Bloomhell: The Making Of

Hi, my name is Daniel Orive. I'm the head of art and co-founder of Dardo Studios. I'm Omar Parada. I'm the lead VFX artist at Dardo. The project is almost like, I see it like a degustation menu,
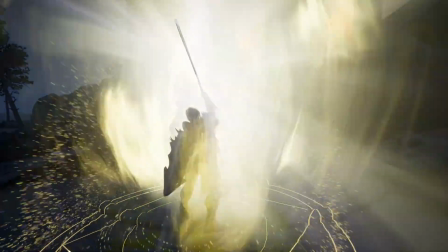(0:37)
where you can see many different examples of different effects.
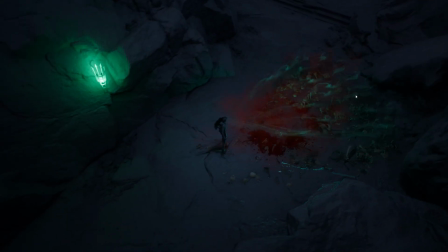(0:43)
Because effects is something that it can be really varied.
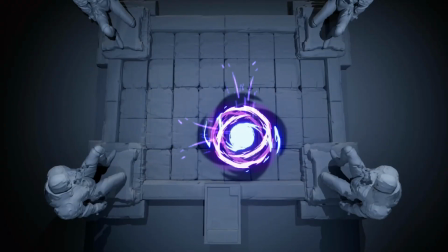(0:48)
There are many different kinds of effects and styles and subjects and all that. For a first-person shooter, we wanted to do stylized effects, but also realistic effects.
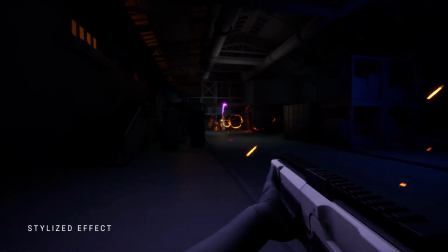(0:57)
Or we would like to do effects for an RPG, or many different options that we have in mind that we would like to show to potential clients.
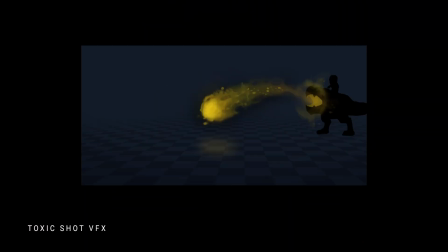(1:07)
So when we start thinking about Bloomhell, and I was kind of like a little bit of just putting some ideas together.
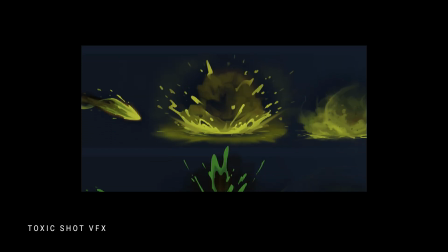(1:14)
It's like, first of all, it's like to showcase our work. So we have to put together a demo reel. So then, when you go out there, you usually see a couple of different reels on the VFX community.
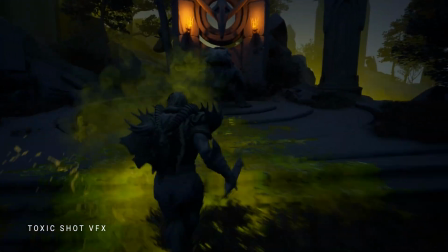(1:26)
One is like they have this kind of like a dark with a squares, with a grid environment in a reel that they just like put some VFX and showcase those. And the other kind of reel is that capturing some gameplay from the game that they are really work on. So those are kind of like the reels that you can see out there. Yeah. So then I was thinking like, why we are not making something that we are mixing both?
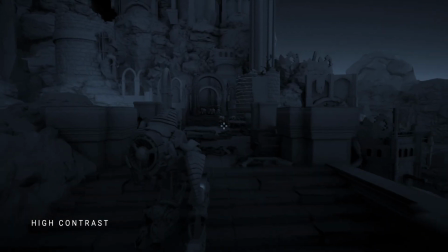(1:50)
So we have that dark environment that really helps to pop the
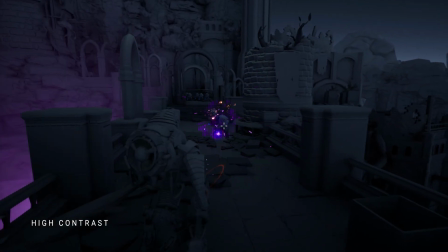(1:55)
VFX and make that work and really like put their attention into the VFX, and why we don't bring a little bit of the storytelling that it came from that gameplay footage. So what happened too is like, obviously we want to put, with the resources that we have,
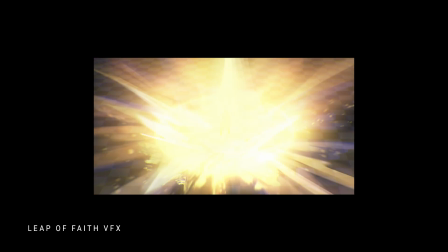(2:11)
we want to put all the effort on making VFX, so we don't want to create like the background,
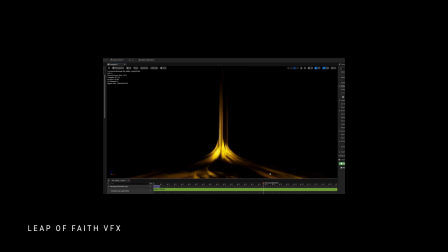(2:16)
the characters and everything together. That will be massive work. So then it's like, okay, we can get some assets from the store,
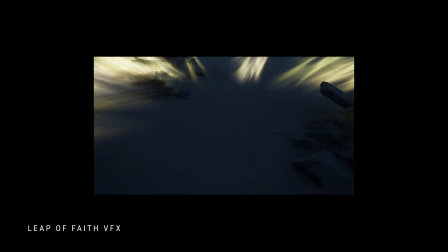(2:23)
some of the characters, some of the environments, but then let's take away any protagonism from those assets.
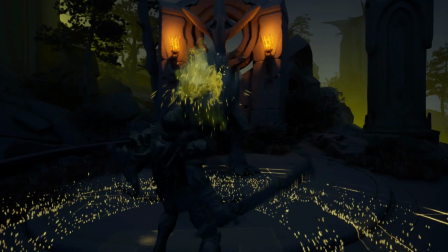(2:30)
They are not important. The important thing are the VFX. So then let's turn in those, black.
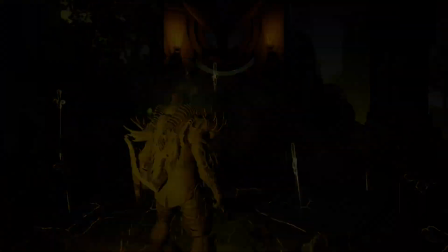(2:36)
Let's remove some of the lighting and just make sure that that light that is coming is from the VFX. So we are kind of like getting the attention from those. We have that kind of like a starting point, which is like, okay, what is the goal? What we're gonna make? What is the big picture? And it's just showcasing this demo reel with these black backgrounds and just like a really flashy VFX.
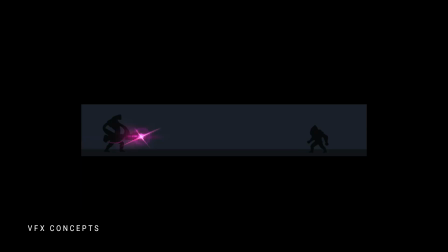(2:57)
So then it's like, okay, let's decide which games we want to tackle. So, we pick the ones that we were more inspired from. And then, I was looking into, okay, so the marketplace is like, hey, what are the things that I can just pick here and there to build something? Then we already have a kind of like a setup.
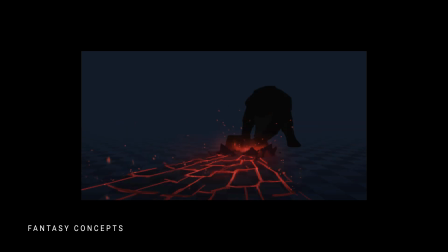(3:16)
And then, I work with Geoffrey, which is our VFX concept artist, and talk with him about, okay, what we can do. What is the kind of stories we can tell here with our VFX? Let's take, for example, RPG.
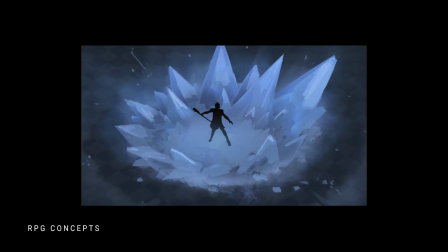(3:27)
It's like RPG is like, hey, we really inspired by Diablo. Like we really like to have something like a really like dark, fantasy oriented. So it's like, it would awesome to have like some blood, like some of the destruction,
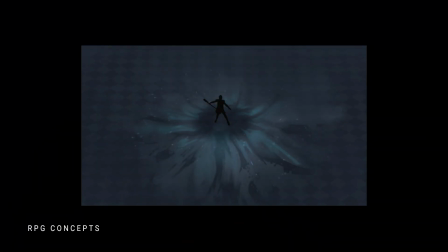(3:42)
even like like inspired by someone like a necromancer, and kind of like a bringing death to life.
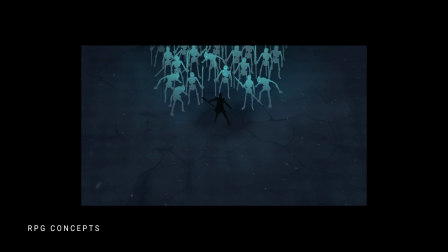(3:49)
So after having that conversation with Geoffrey, like he went to to the board and started like drawing a bunch of different stuff. It's like he was doing some explorations for the RPG, the over the shoulder, the fantasy, the shooter game, and I think he went off like with so many cool ideas, like actually even for us,
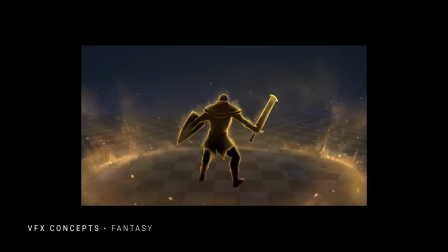(4:11)
it was like a really difficult to pick the ones that we really liked because all of them, they were awesome. I wanted to do all of them, but yeah. There are limits. So. Yeah, so that was the thing.